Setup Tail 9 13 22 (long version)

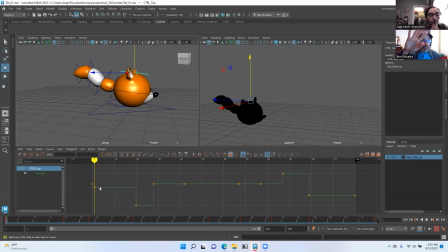49:17 So the natural position is just more relaxed like this. But I have so many students animate their walk cycles with this thumb stuck out, and just change everything so that the arms aren't straight out here. The default pose should not be the same as your starting pose.
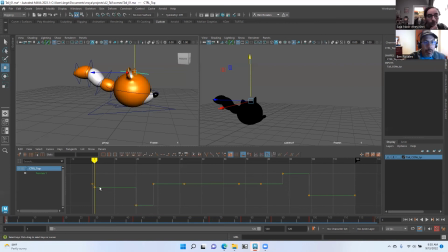49:35 You want to make little adjustments so that when I frame through from 0 to 1, you can see that it's not the same pose. There's slight changes made because this is not really a storytelling pose. This is just as it came in.
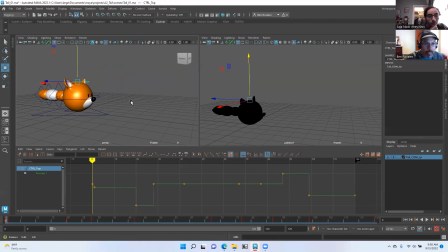49:56 there's no emotion. There's, you know, it's just a stiff tail. Anyways, so yeah, make sure that you make that change. And then
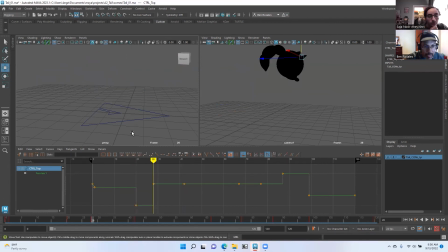50:09 I keyed, you can see that I have the top selected. I didn't necessarily change squash and stretch in every pose. Maybe I should have here. Maybe I should have stretched it a little bit to look like a squash when he hits the ground.
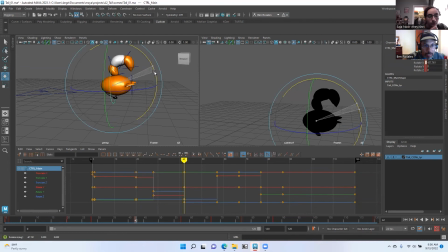50:23 But that's what I'm talking about. I would go back through and make little changes to improve the animation from here. And then maybe at this point now it needs to stop stretching. So I go back up to the top pose of the top control.
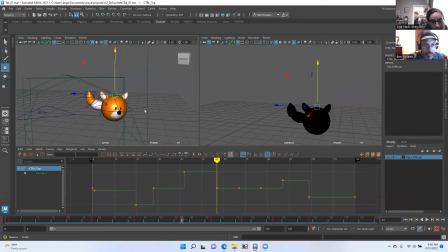50:38 Maybe I get it back to its default position. Does that make sense? What I'm talking about as far as
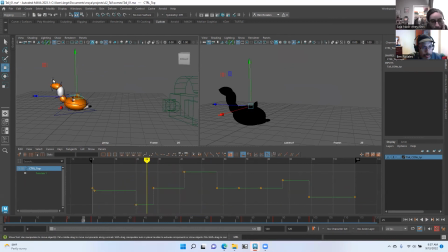50:50 you're trying to go through and find a good pose for each control that is contributing to your story. And sometimes maybe, like, I'm not necessarily from these two frames, 57 to 67.
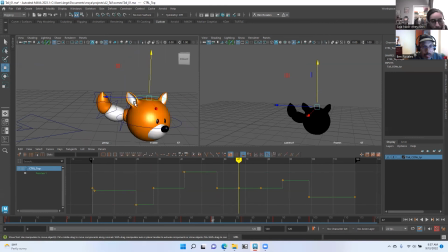51:09 Maybe I'm not really making any changes to the squash and stretch. Maybe I need to, because I have so few controls. Maybe I need to make a minor adjustment there. But yeah, just go through and be aware of the controls that you have available to you and how they can help tell your story,
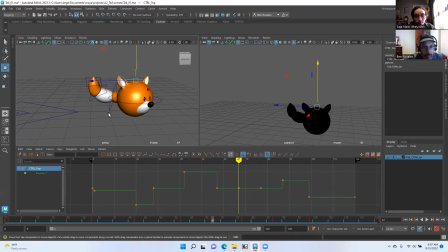51:27 tell a more compelling story with because, you know, we don't have a mouth that's going to talk. You can add some sound effects, but for the most part, we're relying on body language to tell our story and action. So how can I, maybe there's a slight tilt
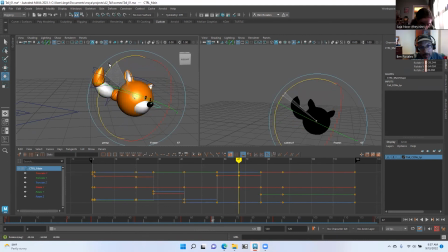51:43 in the main control to make him look like he's thinking or whatever. But yeah. Any other questions about setting your keys or anything else? I'm going to stop sharing again. Someone can remind me to reshare when I need to. Any other questions? So the main thing I really hope you guys get used to is working in the graph editor. You can, of course, you can certainly pose out your character in the viewer. You don't necessarily have to adjust your poses in the graph editor. You can, but really, I want you to get used to seeing the graph editor with your poses at the same time, especially for timing purposes. So early in our animation, we want to be able to adjust all the timing or you know, pieces of the timing, all the keys, all the controls that are keyed. I want to be able to select those and make them happen sooner or later together. And then after I'm finished with keys and breakdowns, maybe when I start to get to in-betweens and I start to doing some offsetting where what the tail does happens later than what the rest of the body does, then it gets a little bit, you can see some areas where it could get a little more confusing. So maybe by that point, I'm already in spline and I don't need to have all the timing happening all at once, if that makes sense.